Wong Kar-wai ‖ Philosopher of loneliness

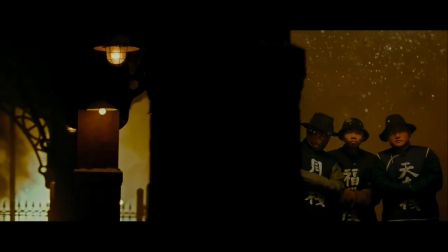[4:12]
In the scene that Gong'ah fights with her father's apprentice at the train station in order to revenge for her father's death,
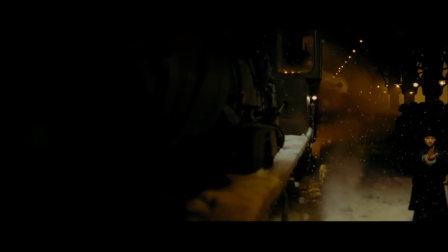[4:19]
Wang uses black and dark yellow as the main color tone, and the only bright color we can see is white,
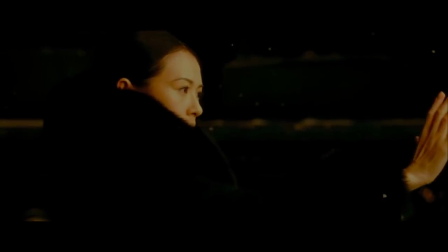[4:27]
which is the snow and the plum blossomed hair paint on Gong'er's hair, and it represents Gong's hometown, in a sense of innocence.
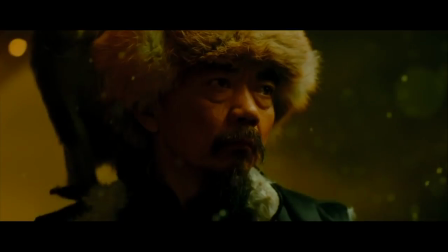[4:37]
The dark yellow reveals a sense of anxious vigilance,
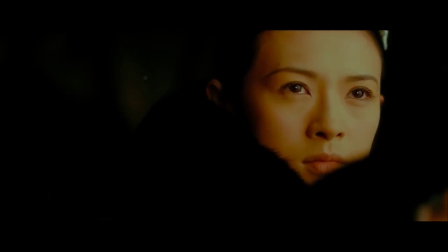[4:42]
while the black background creates It's a solemn and stirring atmosphere.
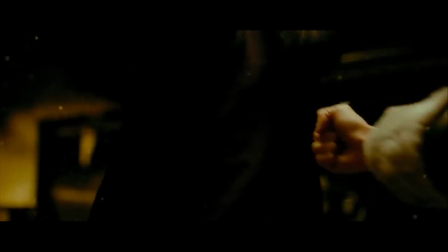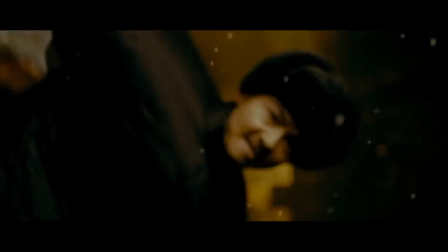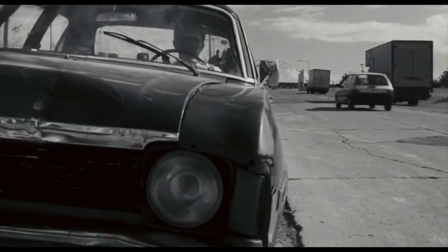[4:58]
Another movie that shows Wang's bold usage of color is Happy Together. The film is about a gay couple, Lai and Ho.
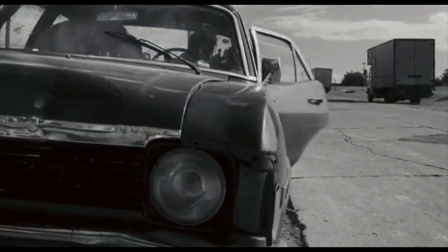[5:07]
They take a trip to Argentina and gradually found out their lips are drifting apart in opposite directions.
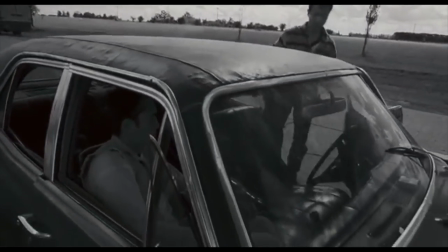[5:13]
The early part of the movie is set in black and white, and this part of the movie is the memory of them breaking up.
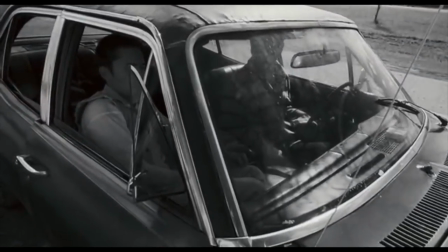[5:21]
After Lai comes to the hotel and they come back together, the film returns into colors.
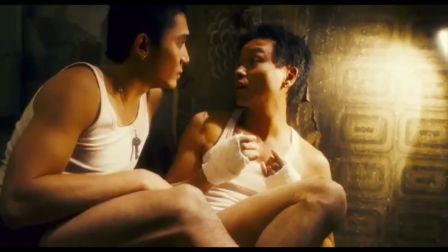[5:28]
The later part of the movie is mainly in yellow tone, which refers to a sense of insecurity of their relationship,
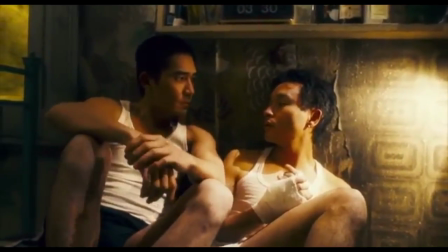[5:36]
but also mixes with enjoying the freedom of living as a gay couple in a foreign country.
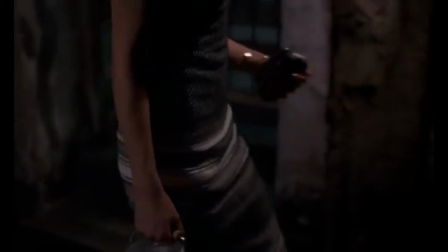[5:43]
Besides colors, another skill that Wang uses to cover the story in his film is the unique camera style.
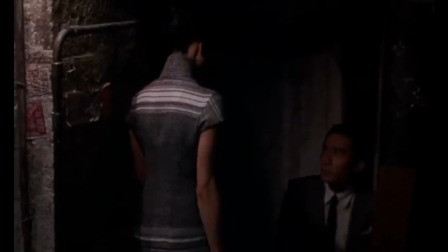[5:51]
And his movie In the Mood for Love is the best example.
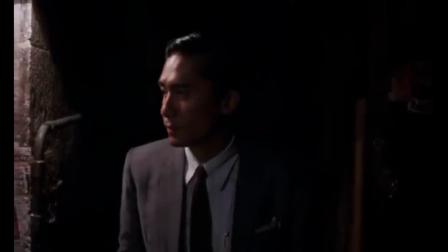[5:54]
In the movie, Wang uses slow motion to create the ambiguity and uncertainty between Mrs. Chen and Mr. Chou.
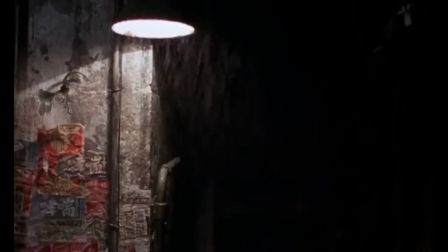[6:03]
And various montage of Mrs. Chen going out for dinner and they walking past each other at the stairs further imply the temptation between them.
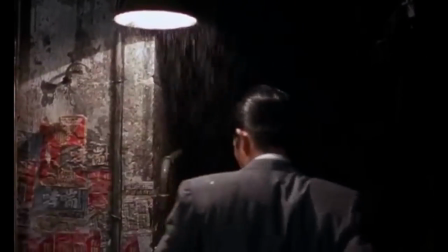[6:13]
These very scenes of Mr. Chou and Mrs. Chen trying to emulate their spouses bird the line of reality and
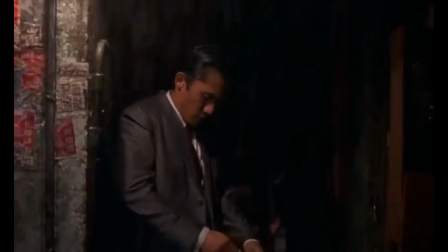[6:20]
fantasy and throughout the slow motion movement the audience can really tell if they are being themselves or being their spouses
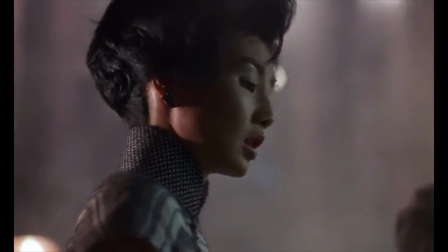[6:29]
this technique allows the audience to experience the emotional development of characters
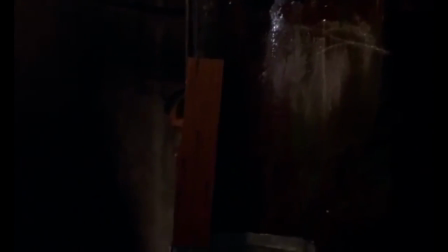[6:35]
and present the condition that they are under constant threat of gossip from
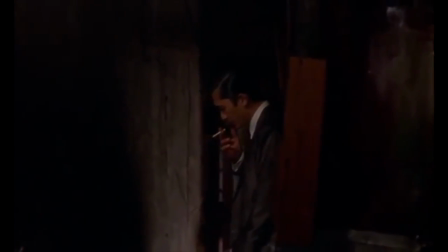[6:39]
their landlord as well as a kind of surveillance from the community at large
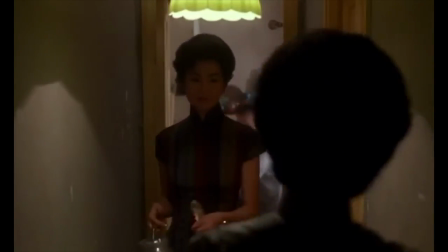[6:49]
Unlike most of the movie that uses intense angles and speed to present dramatic moments,
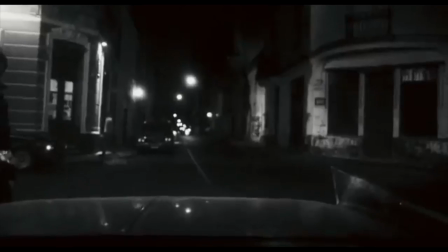[6:56]
in the movie Happy Together, Wang uses slow motion to show the uncertainty and conflict between the gay couple.
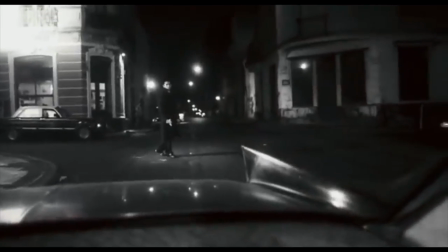[7:04]
Throughout the slow motion, the audience is able to feel the sensibility behind what they see and therefore create a connection with the characters.
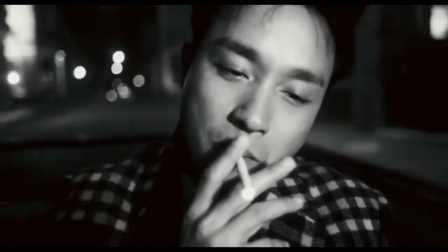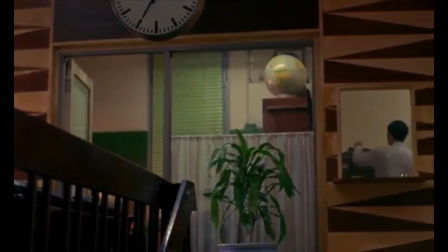[7:21]
Besides the slow motion, Wang also adapts the technique of frames within frames,
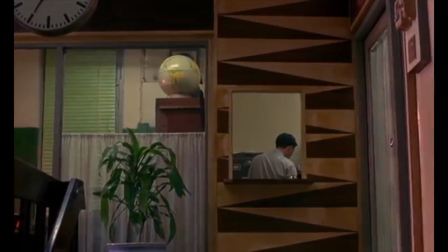[7:26]
which means the audience can see the characters not only by the film itself, but also through other internal shapes of a frame within the scene.
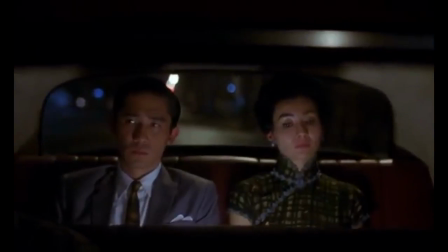[7:35]
Wang uses this technique largely in moving in the mood for love, and it helps to create a depressive, secret and ambiguous atmosphere.
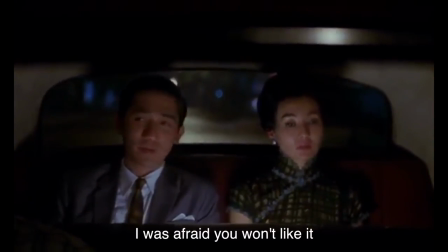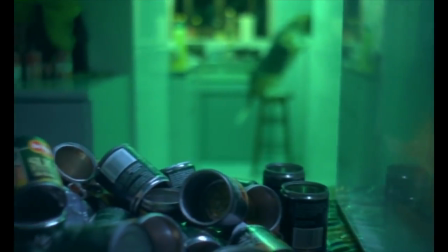[7:54]
In another movie, Chongqing Express, a story about two policemen and their romantic encounters,
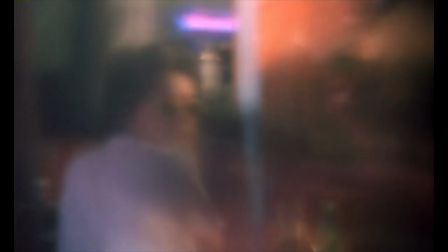[8:01]
we can also see how Wang uses this technique to create the romantic relationship between two characters.
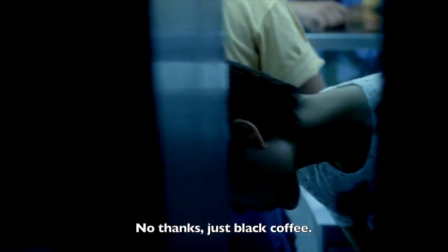[8:09]
In the scene where the waitress Fei is trying to listen what cop C33 is talking to the restaurant owner about his girlfriend,
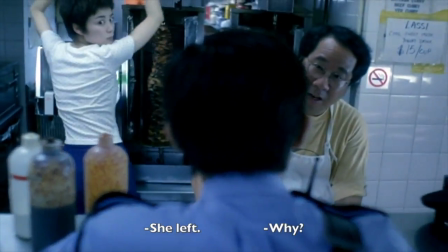[8:17]
we see the cops through the narrow space between two food machines.